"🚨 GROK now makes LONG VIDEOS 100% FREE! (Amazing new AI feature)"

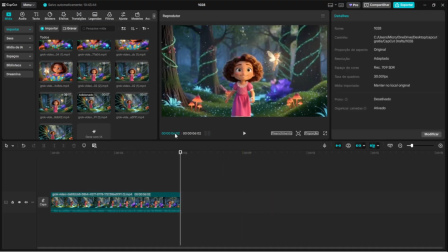Let's find them.
Look, this one turned out nice, but no, I created another one that turned out better, so I can come here and drag the other one, right?
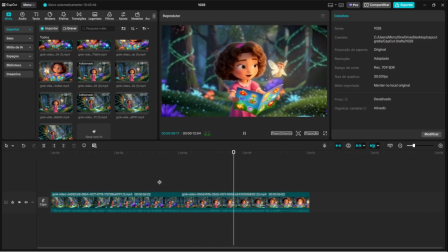Which is the right length for this one?
Oh, come with me. Look, the map says there's a giant flower over here. Let's find it.
Look, you can see it's already in continuous motion. It comes from here to here, look.
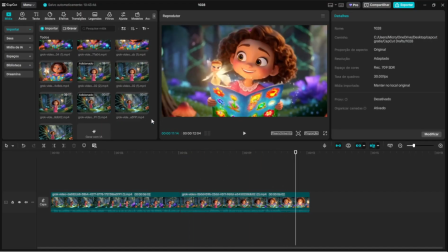It pulls the map and leaves, right? You'll have to detect until I give you the complete result, okay?
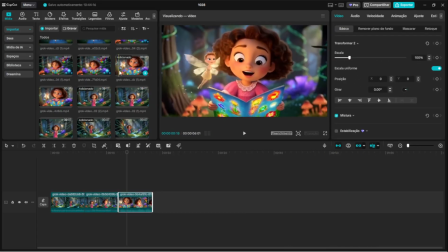And you'll have to do this for your entire video, bro.
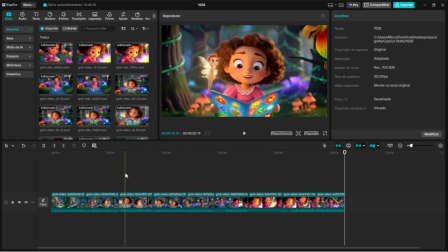Well, guys, I finished all the video splicing here, right? I'll leave it there for you to see in a bit, okay?
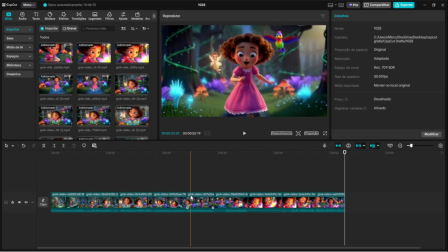What am I going to add here now to complement it? Make the video better, right, bro?
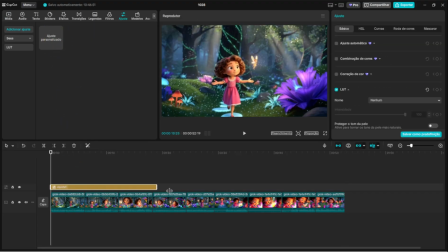I can come up here in settings, look, drag it down, custom settings, drag it throughout the video, okay?
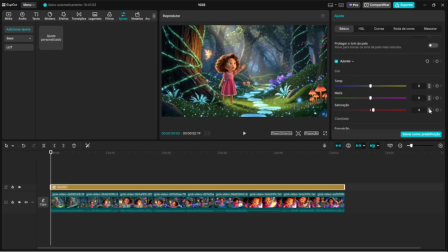And here I can increase the video's saturation a little to make it more visually appealing, right? Because as I said, kids care more about visuals, man, right? So make it really bright, really pretty, right? Very aesthetically pleasing so the kids really get hooked on the video. Okay, I can also add some filters here, if I want, a filter that looks really cool too.
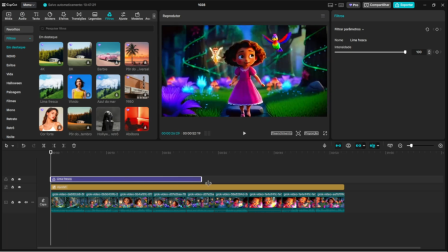Okay, so, for example, you can add this nature filter here, but it'll be a little stronger, right?
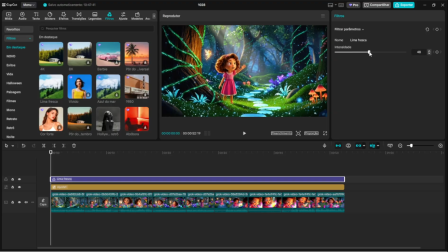So, I come here, look, and decrease its level up here by as much as I think is cool, right? To make it look better there, leave it around 40. Okay, that's good, it's really cool.
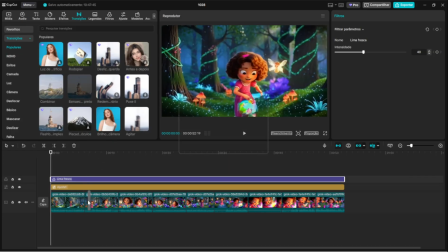And finally, I can add a blend transition here, man. So, I can come here, look, drag it here, put a blend effect, click OK here,
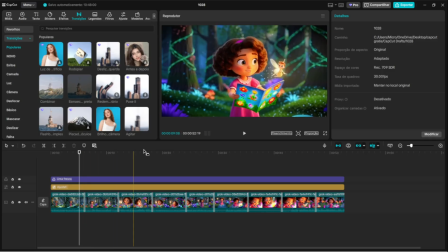and come here, look, apply it to all, because that will give a better effect to our video, right? So that's how I create animated videos. This one turned out very similar to the Dora style, right? But Dora is much more complex, much more involved because it's professionally made. Here we're using artificial intelligence, and it delivered a somewhat similar result, right, bro?
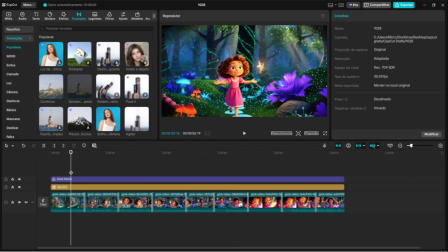So it's pretty cool too, as you can see. And pay attention to how this video turned out, bro.
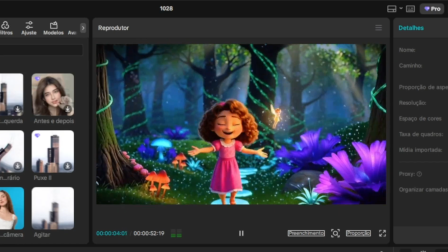Hi, everyone. I'm Lilia, Explorer. Today I'm going to discover secrets of the Enchanted Forest.
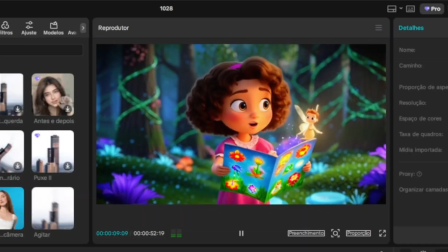Come with me. Look, the map says there's a giant flower here.
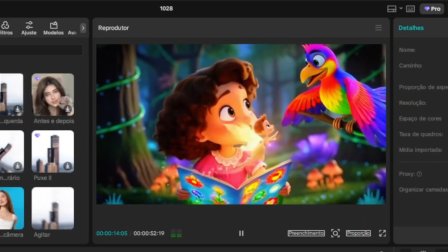Let's find it. Hi, little bird. Do you know where the giant flower is?
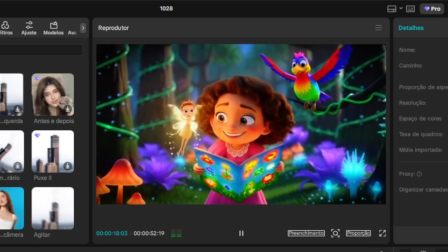Follow the sound of the waterfall, Lily. Thanks, buddy.
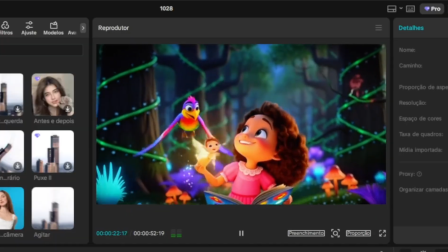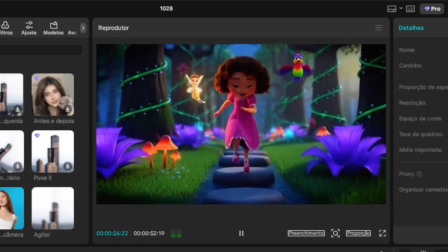Be careful not to get the dog wet.
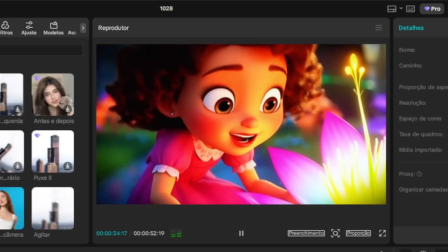Wow, I thought it was beautiful. It sparkles like a rainbow.
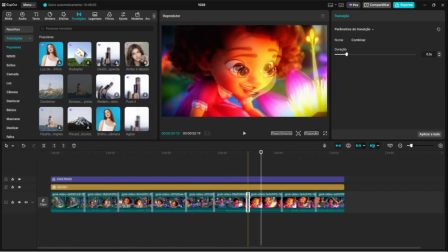Oh, it actually turned out pretty cool, but I think some of the transitions here don't quite match, right?
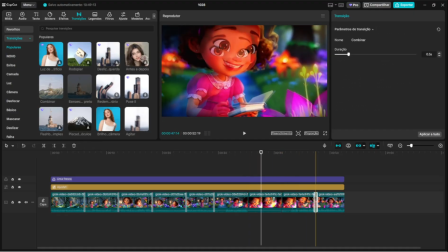So we can remove some of them here, right? So the video can look like a continuous one, right?
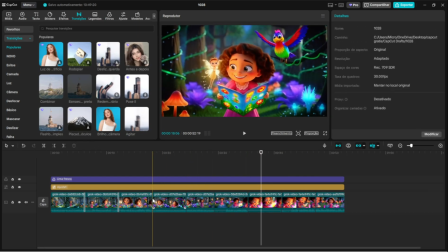Yes, although it's a very smooth transition, it still creates a slight distortion in the video. So, I'm going to remove it here so I can get a better result.
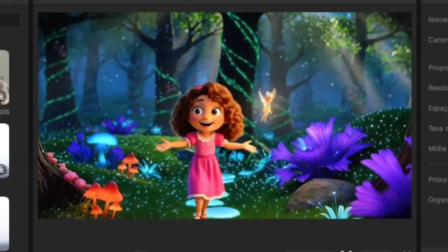So, pay attention now.
Hi, everyone. I'm Lee, Explorer. Today I'm going to discover secrets of the Enchanted Forest.
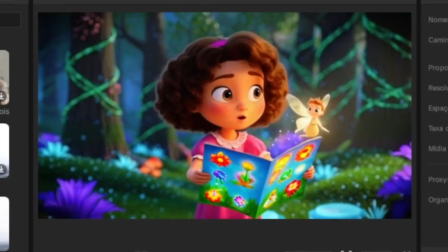Come with me. Look, the map says there's a giant flower here.
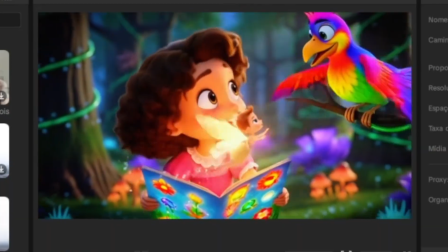Let's find it. Hi, little bird, do you know where the giant flower is?
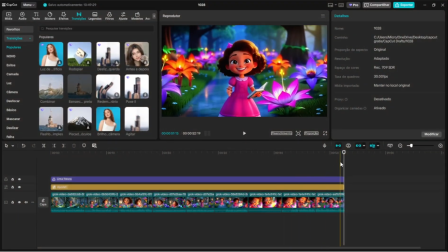Follow the sound of the waterfall, Lily. Thanks, buddy.
As you can see, the result is very good, very impressive, and we can use it to create our dark channel.
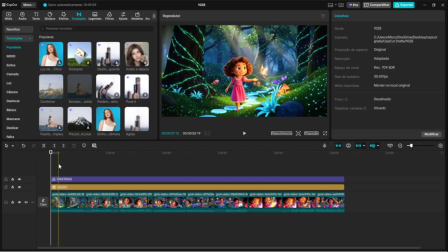My video here is 52 seconds long, but you can request more scenes and make a longer video of 2 minutes, 3 minutes long, okay?
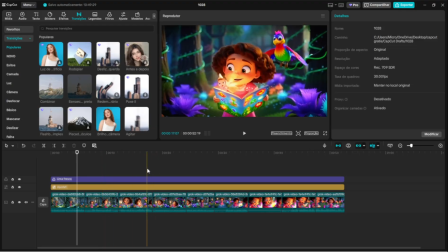Using this scene and this creation style that GROK is making available,
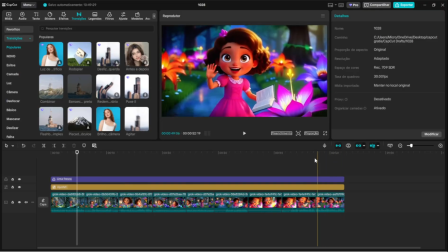using the last keyframes of the video so we can create creations for free, right, guys?
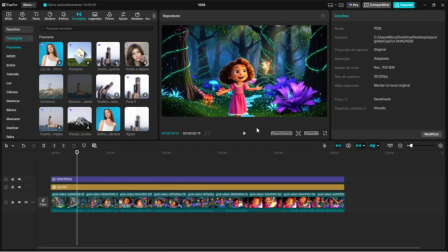So, new method, bro, available for you to use. I'll leave this video available at the end of this video so you can see that the quality is truly impressive.
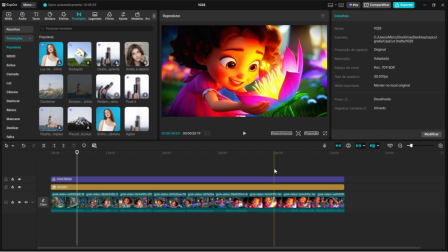And that's it, we're in this together. Don't forget to like and subscribe so you don't miss the next videos.
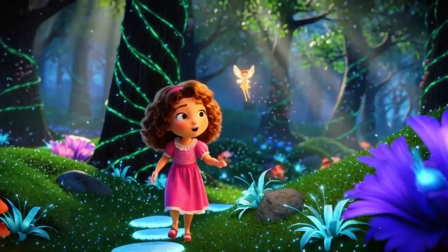Oi, and until- pessoal, eu sou a Lilia, exploradora. Hoje vou descobrir segredos da floresta encantada.
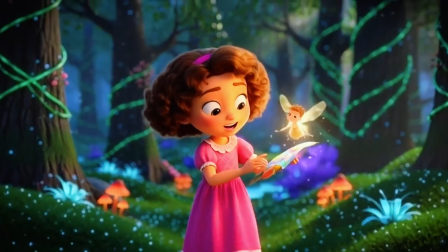Vem comigo! Olha, o mapa diz que tem uma flor gigante tida aqui.
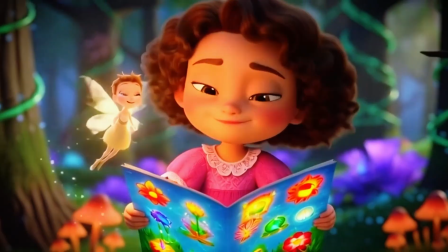Vamos achar. Oi, passarinho. Você sabe onde está a flor gigante?
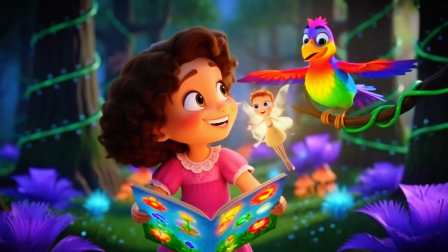Siga o som da cachoeira, Lily. Obrigada, amiguinho.
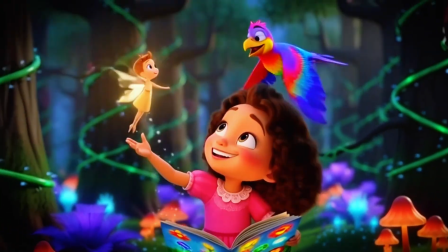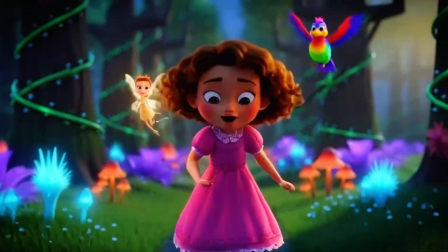Cuida pra não molhar o pé.